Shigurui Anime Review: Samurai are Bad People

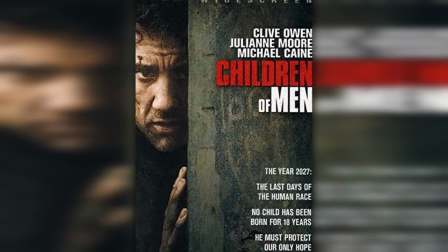486s
That's how you separate a good grim story from a try-hard edgelord story.
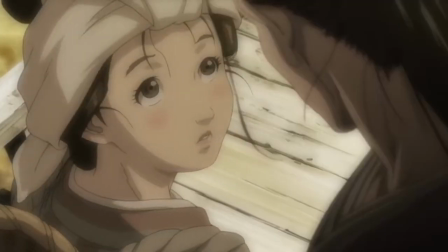491s
Let the world be nasty and merciless, but you need to have characters feel something other than misery sometimes.
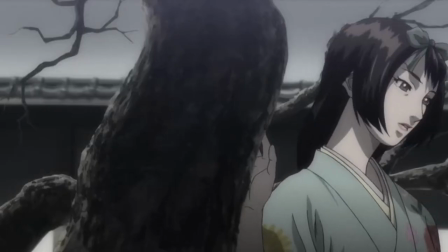497s
Granted, in all fairness, Shigeru doesn't have a lot of breaks. It keeps going, so hold on tight if you want to go through the show.
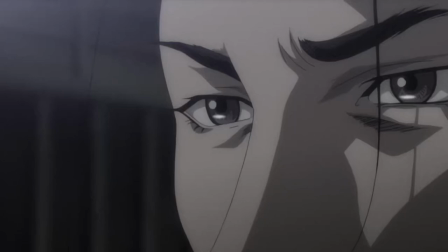504s
But they still exist. And yeah, sometimes it is fun just to watch something incredibly nihilistic and grimdark.
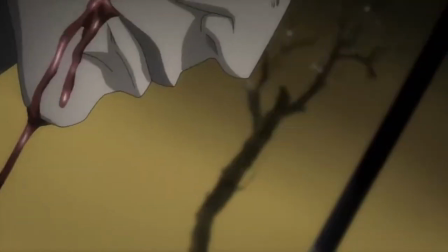511s
Anybody remember HBO's Spawn? Anyway, another detail I loved about this anime is the sound design.
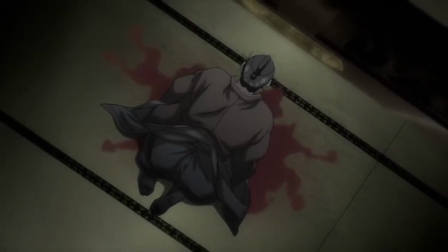516s
The tension in this show would not be anywhere near as high without the godlike sound design that accentuates it.
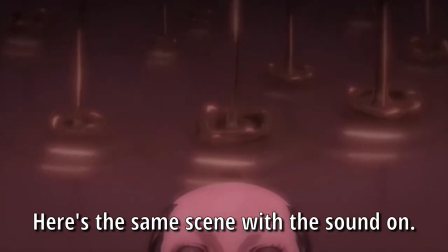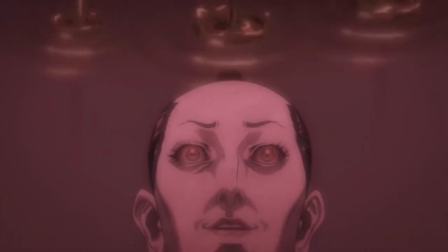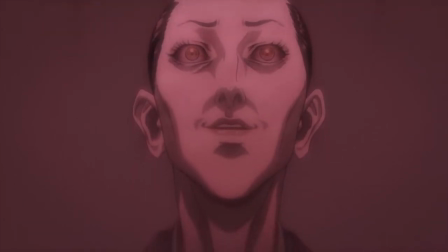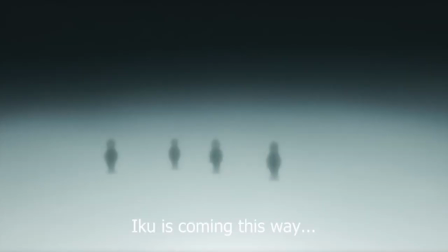538s
You have a very atmospheric soundtrack that doesn't try to overtake the scene you're watching.
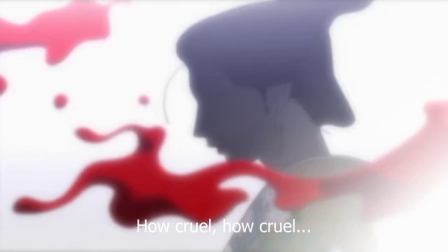543s
Edo period instruments mixed with an ambiance that feels really natural and fitting.
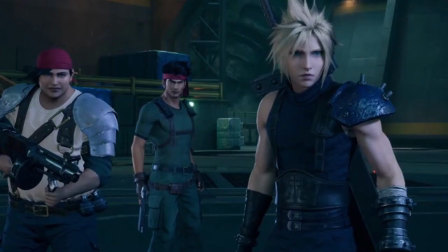548s
It's not as bombastic as like a Final Fantasy soundtrack or something, but it matches this story perfectly.
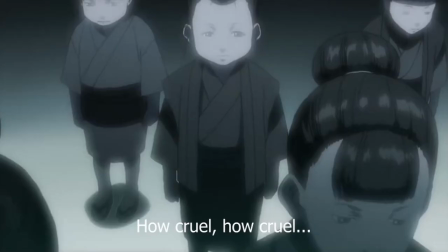554s
And another reason that the sound works so well is because of how it builds onto itself when a big event happens.
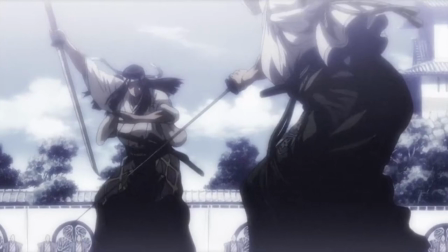560s
Because everything is trying to be grounded in reality, I mean there are real cool moments, but fuck it.
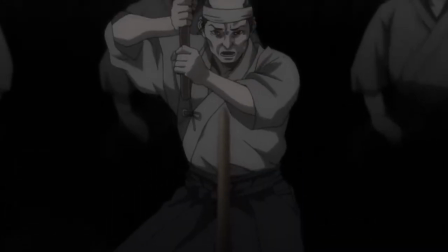566s
The point is, the violence isn't about frantic melees. The combat is, of course, samurai sword fighting, so efficiency takes hold over spectacle.
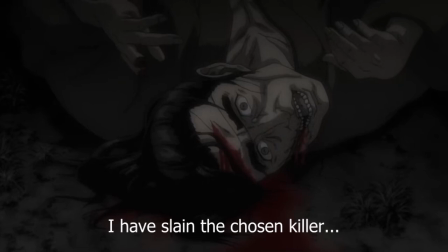574s
Most fights end after a single strike, because they involve a metal sword cutting into people meat, so the focus is on building up to that moment.
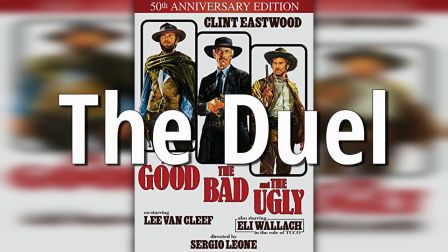583s
If you've ever watched a spaghetti western, you know the duel trope, where two guys stare at each other and everything builds as you wait for one of them to pull out their gun.
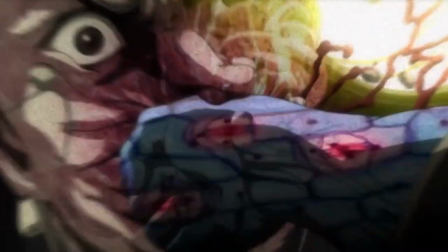591s
That's the same basic principle with the big fights in Shigurui. You definitely see jobbers get ripped apart, and they don't waste time when that happens.
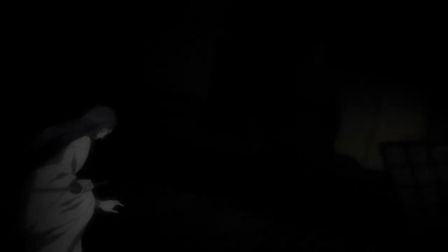599s
But when they want to make it clear that this fight is a big deal, you feel the whole scene build that tension, and it really works.
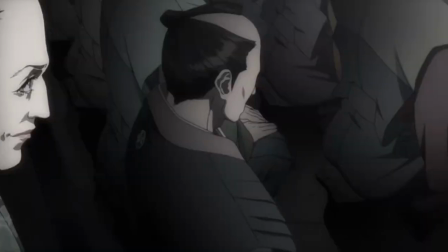606s
Because you don't know how everyone got to the point where the tournament begins. The details are open for a lot of shit to happen.
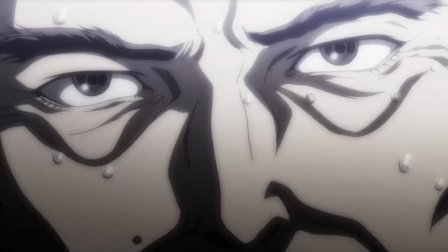612s
Granted, you know who's going to survive to the end of the show, but there's more ways to fuck up a character than just outright killing them off.
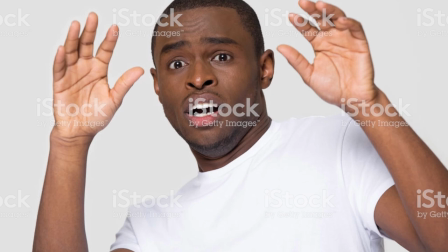619s
And yeah, characters definitely get fucked up.
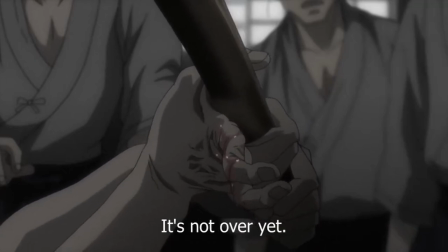622s
People suffer in this anime and they suffer bad in more ways than one too There are full-on mental breakdowns
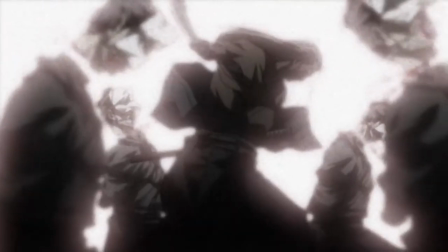629s
fates worse than death dudes are crippled for life The odd horribly painful demise stacked on top of that.
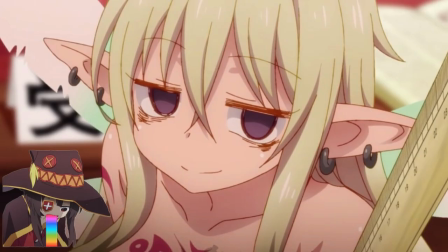636s
Like I said, this shit is dark So if you want a more fun thing to watch in your free time check out something else
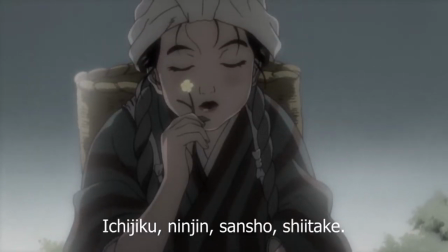641s
I'm not even shit talking anyone genuinely turned off by the subject matter It's pretty heavy stuff,
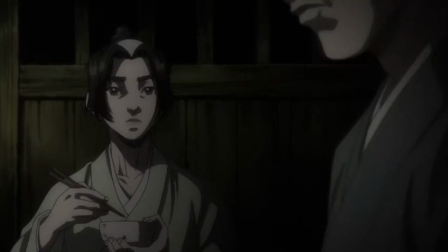646s
but if you like stories like this, then it's a definite borderline masterpiece The only real problem I have with this anime is the ending.
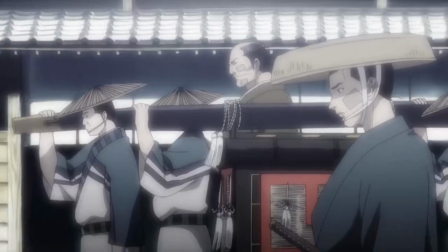654s
Well, more so the lack of one.
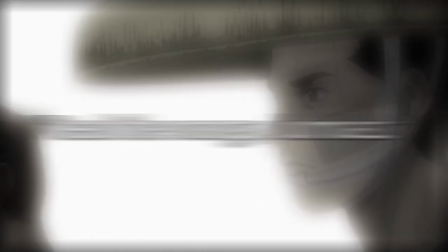657s
Unfortunately, Shigeru's anime ending is one of the infamous read the manga cases, where it cuts off at such an abrupt point that you are certain there is more to come.
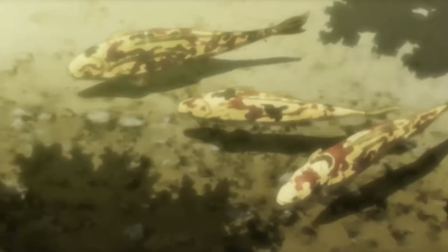665s
Which is sort of true, just not in regards to the anime, sadly. And if you think there's a possibility for a season 2, yeah, the anime came out in 2007.
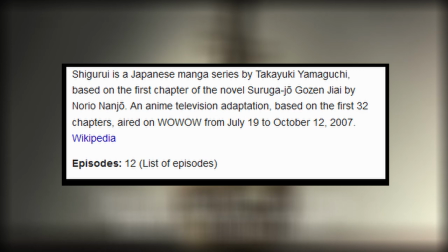673s
So I don't think Madhouse is interested in reviving a 13-year-old project. Would I love them to do that?
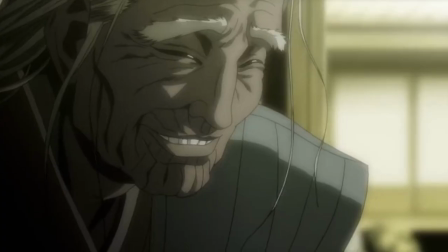679s
Yes. Will it happen? Definitely not. Oh, and the animation. Probably should mention that since it's the most important part of any anime.
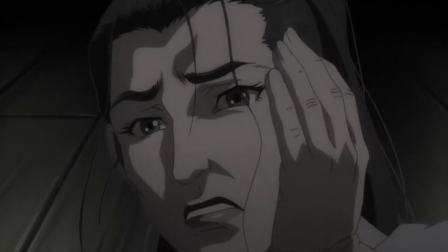686s
Yeah, it's Madhouse, so it looks pretty fucking good. Characters look great, movements are clean and fluid, and the violence is grotesque as all hell.
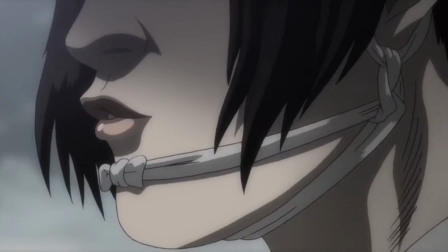694s
Even the CGI looks good, because the way it is used is really interesting.
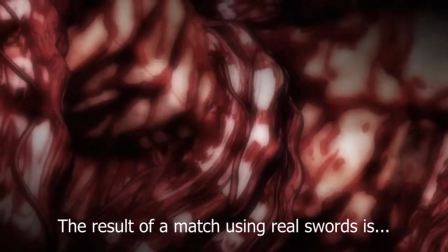698s
You see, characters' environments are all two-dimensional, but things like intestines and gore are CGI, and shockingly, this actually works.
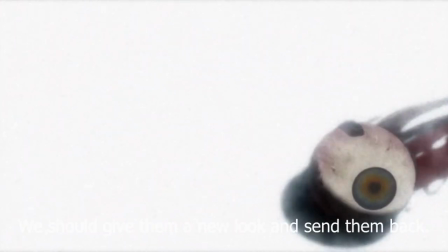706s
Once again, it helps cement the ethereal vibe this anime shoots for.
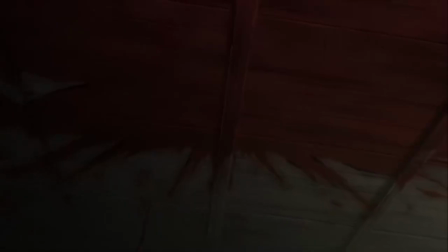710s
It's uncanny just enough to unsettle you, but it isn't so objectively terrible that completely takes you out of the experience.
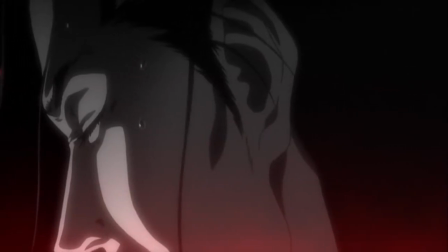718s
The people behind this anime knew exactly what they were doing every step of the way, and honestly,
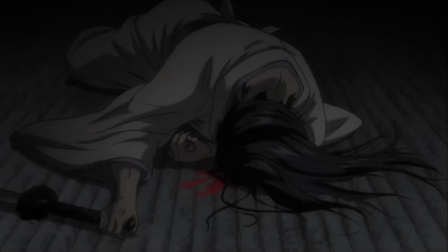723s
this show is downright phenomenal, and I cannot recommend it highly enough. Don't touch the dub, though.
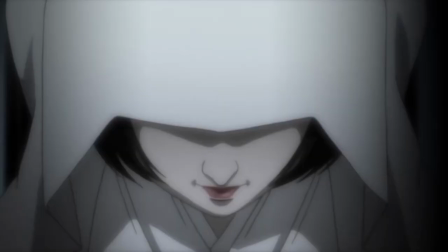729s
Not because it's bad. I mean, in all honesty, I plain haven't watched the dub.